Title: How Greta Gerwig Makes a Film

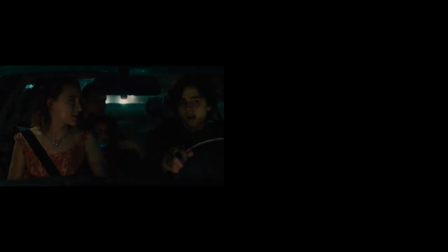(0:01) Can you take me to my friend Julie's house, please? Sure. Who are you making eyes at?
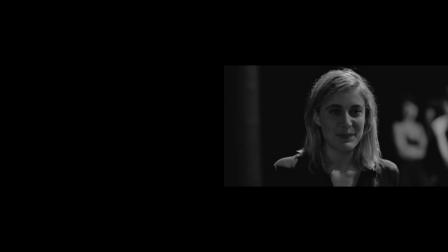(0:08) That's Sophie. She's my best friend.
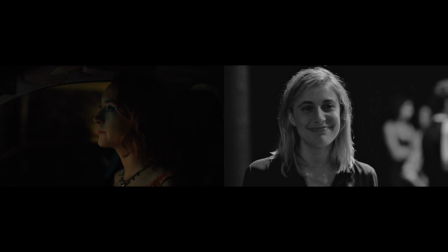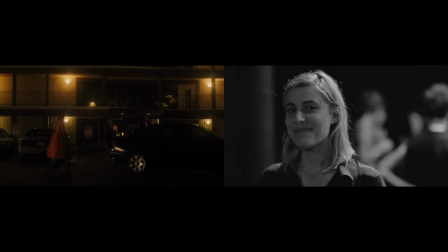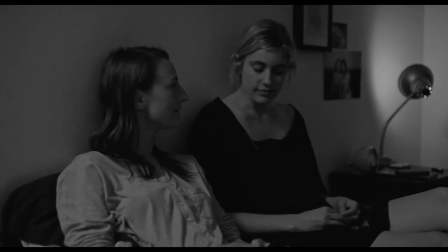(0:25) Tell me the story of us. Again? Are you gonna study abroad there?
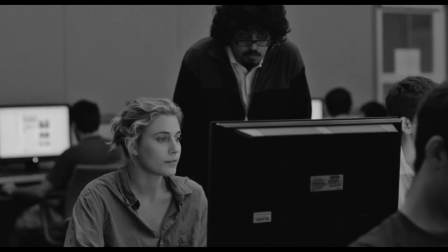(0:32) Oh, no, I'm not a student. There's no more abroad. I can't believe childhood is over.
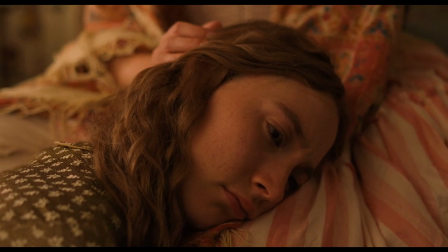(0:41) It was going to end all. It wasn't that long ago that I went here.
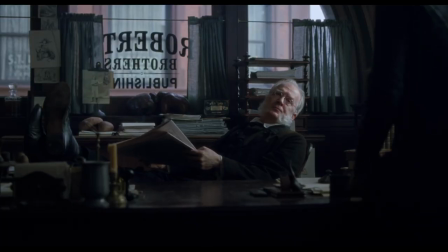(0:46) I'm only 27. A friend of mine desired me to offer a story by her.
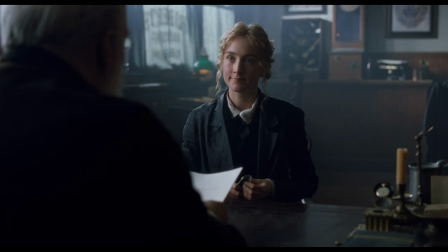(0:54) She wrote it. Tell her to make it short and spicy. And if the main character is a girl, make sure she's married by the end.
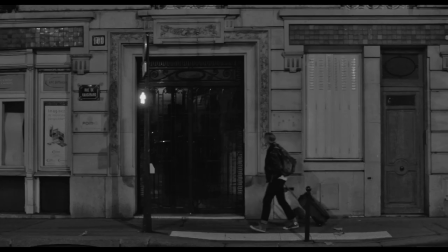(1:02) Or dead.
The work of Greta Gerwig has a particular way of positioning romanticized ideals of characters against the
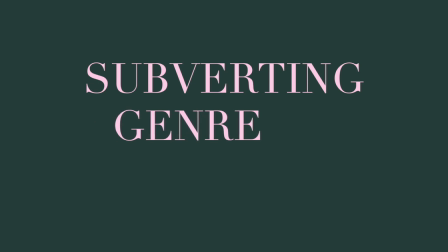(1:09)
reality of their experiences. and this subversion of genre is something she uses throughout her body of work.
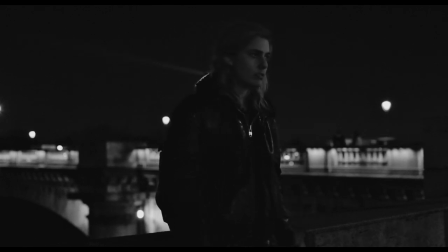(1:14)
Because I feel like it just totally captures a very particular feeling of being lost in a foreign city, having this romantic idea of what your experience is going to be and then the reality of it,
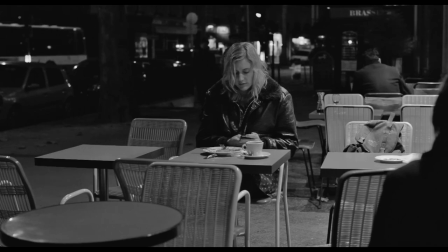(1:23)
just being bored and eating some terrible restaurant and then going to see Puss in Boots.
Hello, when did Puss in Boots start?
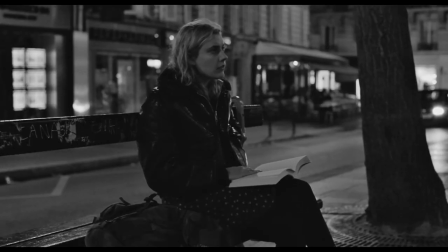(1:30)
It's not even, it's when did Puss in Boots start. She's not even going to see it from the beginning. Her most recent work on Barbie takes this central fascination and kicks it into high gear.
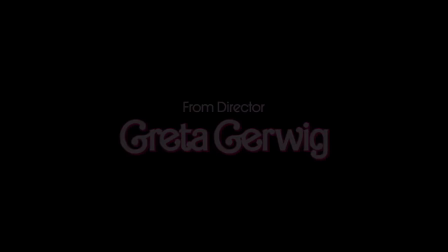(1:43)
Since the film has only recently been released, this video will be spoiler-free. But from the opening's elaborate homage to Stanley Kubrick's 2001 A Space Odyssey,
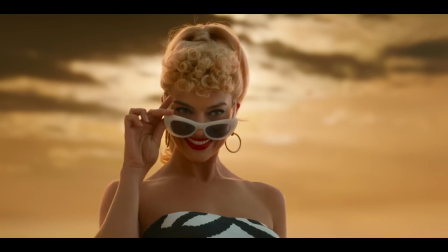(1:54)
Gerwig clearly signals to the audience, with a playful wink and nod, that there's more going on here.
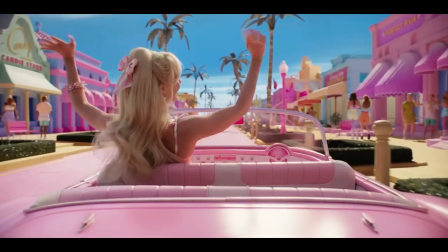(2:05)
Just as a signature plastic pink pastiche of Barbie conceals a deeper message within, She's not dead, she's just having an existential crisis.
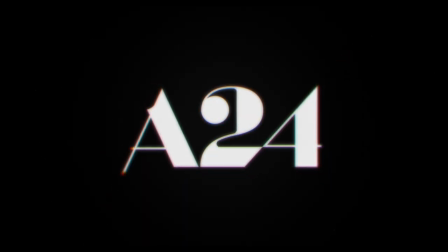(2:12)
So too does her solo directorial debut, Lady Bird, disguise its true intent.
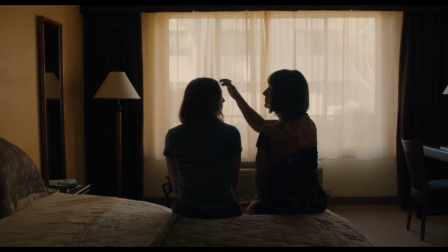(2:17)
Ostensibly, it's a teenage coming-of-age story, but that is only the story in Lady Bird's head.
You ready to go home?
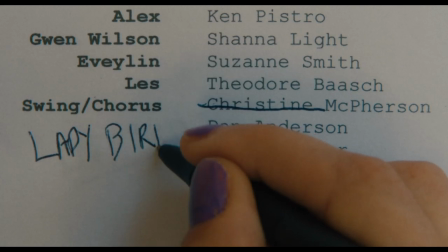(2:23)
This entire film places Lady Bird within the psychology of that genre, but the film itself is definitely not that. I think for me, Greta says that the movie that's going on in Lady Bird's head is not the movie that we're watching. I wanted the movies in your head to be like John Hughes movies, romantic movies, because we had this thing of, yeah, like, she thinks the movie, she knows how the movie ends, is there's one right guy, and she's gonna get him.
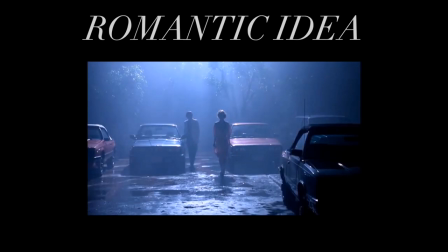(2:51)
And the movie is not that movie, but that romantic idealization was what I kind of wanted to go for.
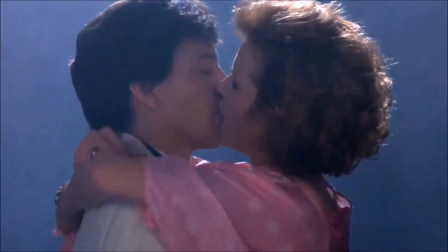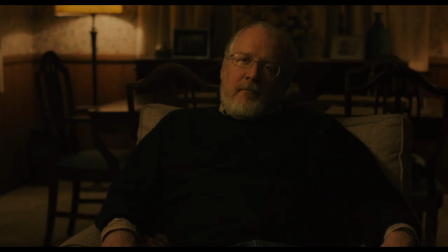(3:09) Um, I guess that's my date. You aren't going to get in the car with the guy who honks, are you?
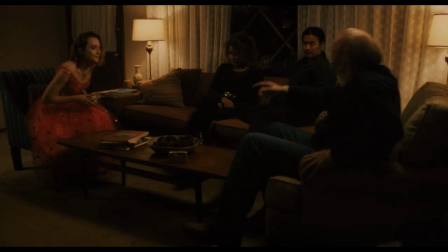(3:15) I think, yes, I am.
It's like we can't get out of high school without having one boy who shows up with the car or the boombox or the rose.
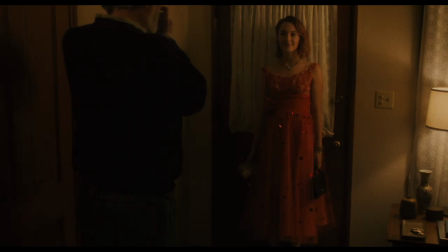(3:24)
And I love those movies. I love Say Anything. I love Pretty in Pink.
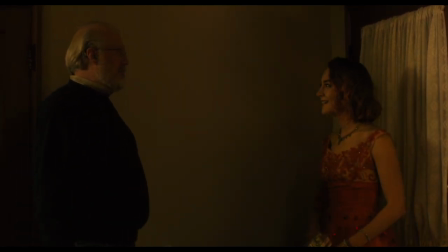(3:29)
I love Sixteen Candles. And I love the modern versions of them, too.
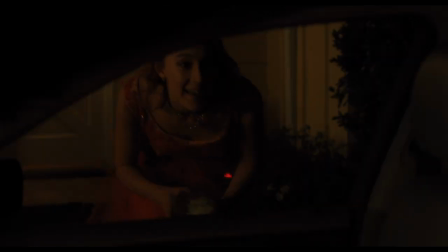(3:34)
But I feel like that's not what life is like.
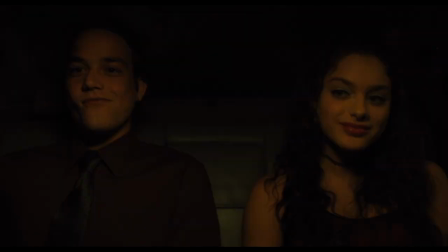(3:43) You look really nice, Kyle. You look good. Thanks.
This type of filmmaking is not new for Gerwig.
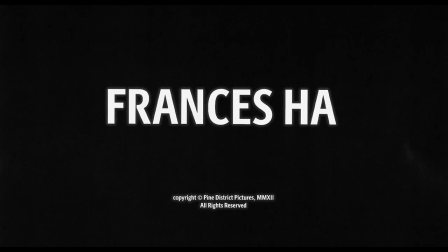(3:49)
As co-writer of the 2012 film Frances Ha, she again plays with the audience's expectations within the romantic film genre.
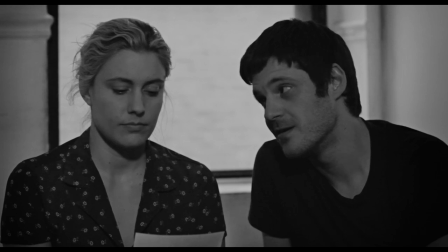(3:56)
Frances Ha specifically, we at a certain point put a,
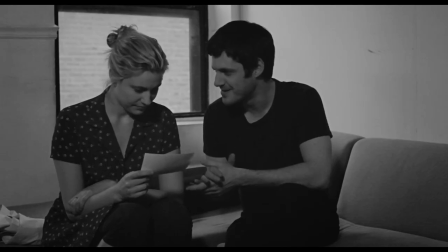(4:01)
I mean, there's a few different structures going on, but one of them is, let's tell it like a classic love story.
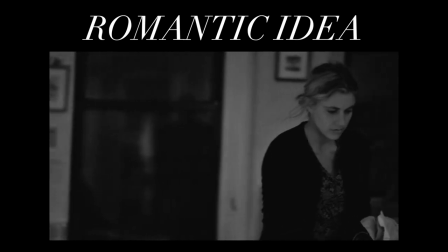(4:08) You want to hear something hilarious? Yes.
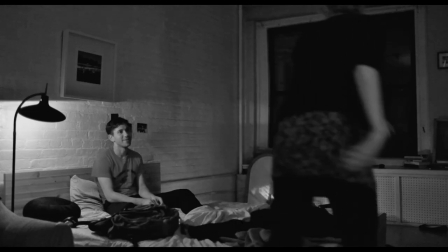(4:10) Lev thinks we're gonna end up married.
By placing this exchange early in the film, it sets up the movie as a potential love story between Benji and Francis.
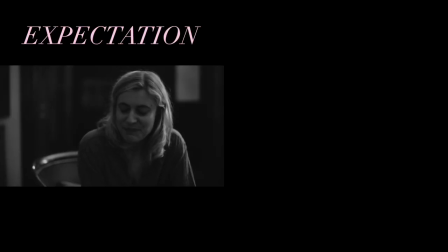(4:19)
Francis even discusses her own romantic ideas about love at the midpoint of the film.
It's that thing when you're with someone and you love them and they know it and they love you and you know it, and you look across the room and catch each other's eyes. Hey, that was great.
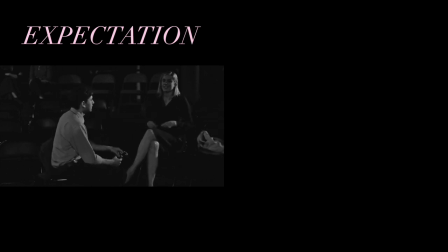(4:38) Oh, thanks, Ben.
This feels like a setup for the moment when Frances will lock eyes with her person at the film's end, another guy-meets-girl story.
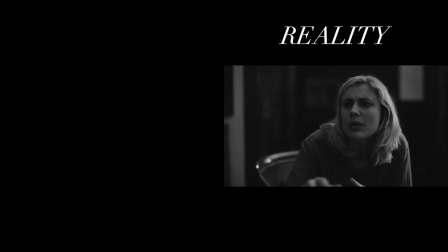(4:46)
But when the payoff for this earlier scene comes, it's actually between her and her best friend Sophie.
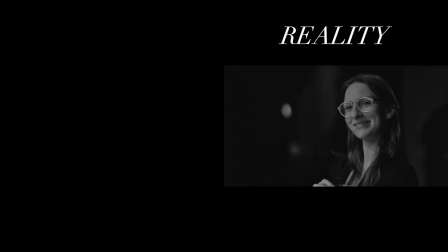(4:51) That is your person in this life. And it's funny and sad, but only because this life will end.
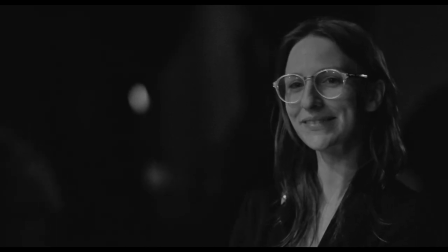(4:59) And it's the secret world that exists right there in public, unnoticed, that no one else knows about.
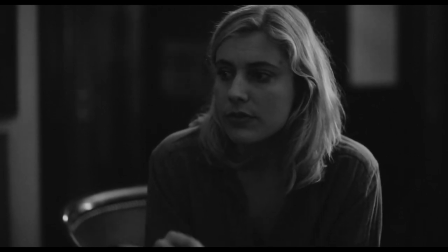(5:07)
She has the girl, she loses the girl, she tries to get the girl back. It was kind of almost like a rom-com, but it was with a girl.
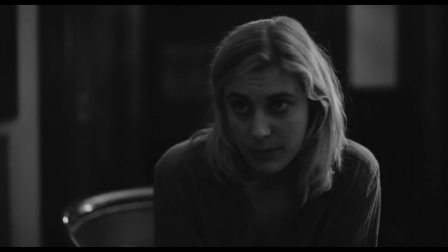(5:19) That's what I want out of a relationship. Or just life, I guess. Love.
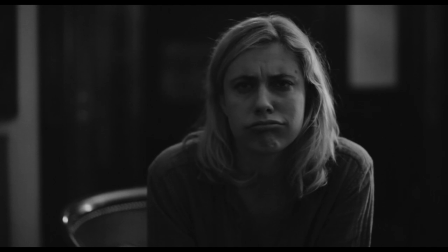(5:32) I sound stoned. I'm not stoned.
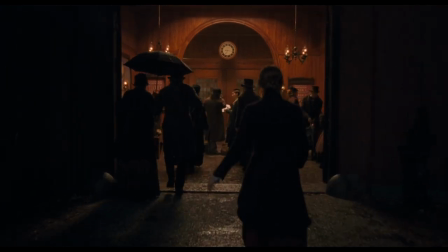(5:37)
Perhaps the most meta version of pitting our expectations against reality plays out in her 2019 film Little Women.
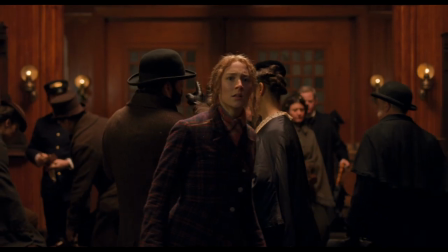(5:45)
Here, we expect Jo will end up with Mr. Bear, because this is how every incarnation and the book itself ends.
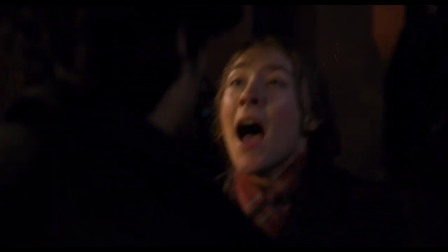(5:51)
And Gerwig does give us a scene, but she subverts it.
I don't want you to leave.
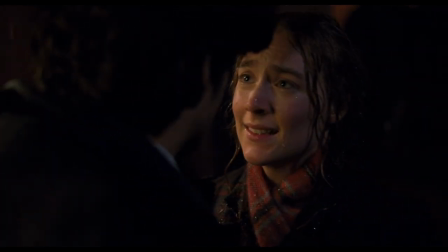(5:56) I want you to stay. You do? Yes. But I would never leave if you wish me to stay. No, I want you to stay.
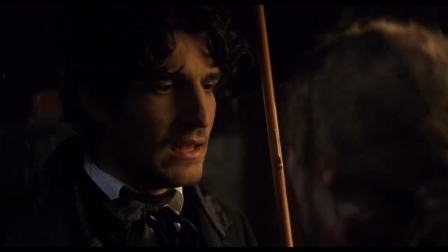(6:02) I have nothing to give you, Jo. It doesn't matter. My hands are empty. They're not empty.
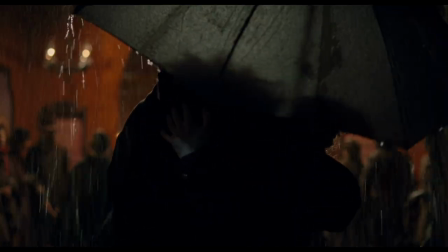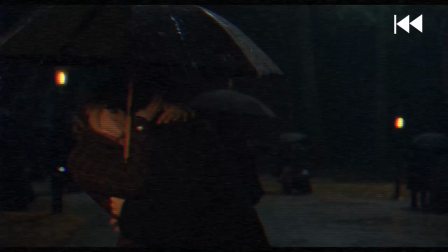(6:15)
I think what I was interested in doing was, let me see if I can explain this, almost like having my cake and eating it too.
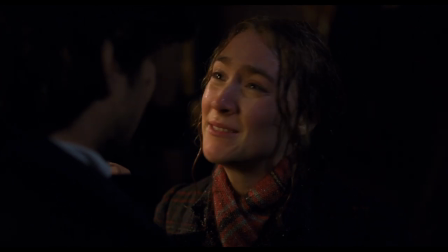(6:21)
We're given the ending we know from Little Women the novel, but with the cross of the 180 degree line, we go from this shot to this.
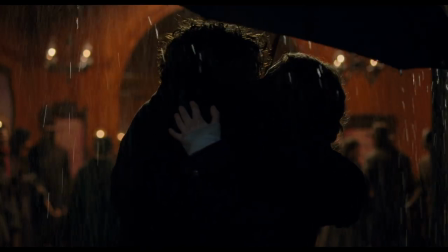(6:29)
And in that cross, Gerwig is able to give Louisa May Alcott the ending she truly wanted.
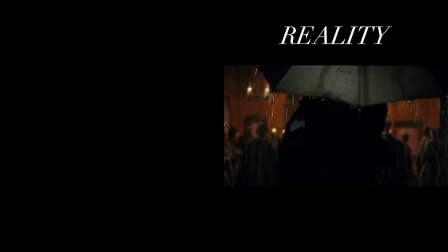(6:33)
We expected Joe would get the guy, but in reality, Gerwig gives her something greater, her book.
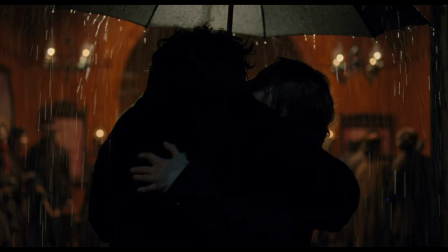(6:41) I love it. It's romantic. It's very moving.
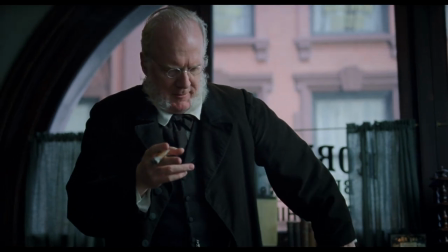(6:47) That's very emotional. Well, thank you.
I wanted to kind of reverse engineer the movie so
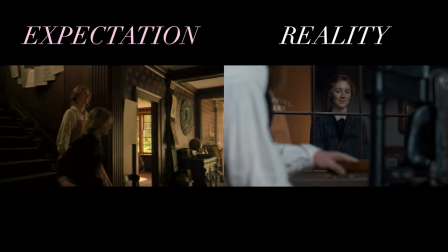(6:54)
that the last thing that you saw is that girl getting her book.
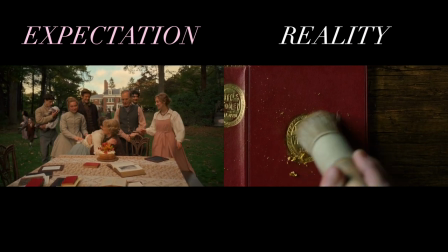(6:59)
Because to me, that's the image that in cinema isn't usually associated with,
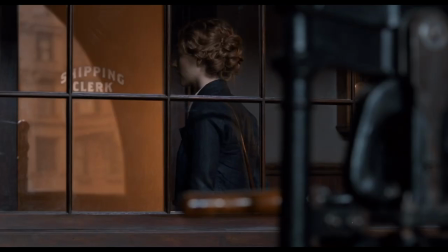(7:06)
you know, the kind of visceral satisfaction of a kiss.
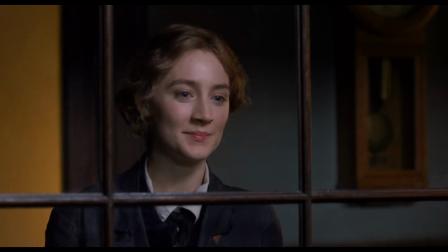(7:12)
But it could be, and it should be, that it's not girl gets boy, it's girl gets book.
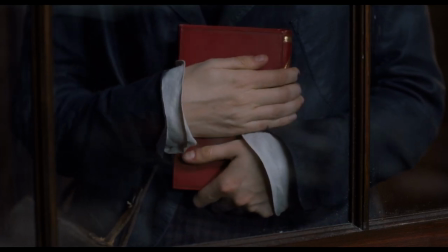(7:23) It's just about our little life. I'm interested in a story of domestic struggles and joys.
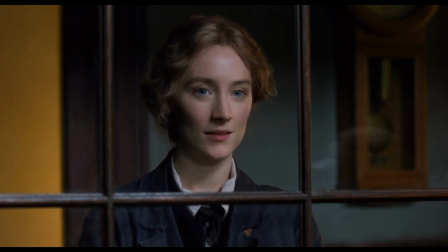(7:31) It doesn't have any real importance, does it? Maybe it doesn't seem important because people don't write about them. No, writing doesn't confer importance. It reflects it. I don't think so. Writing them will make them more important.
Gerwig understands that the stories she tells matter, that whose story she tells matters. I'm not interested in a hierarchy of lives.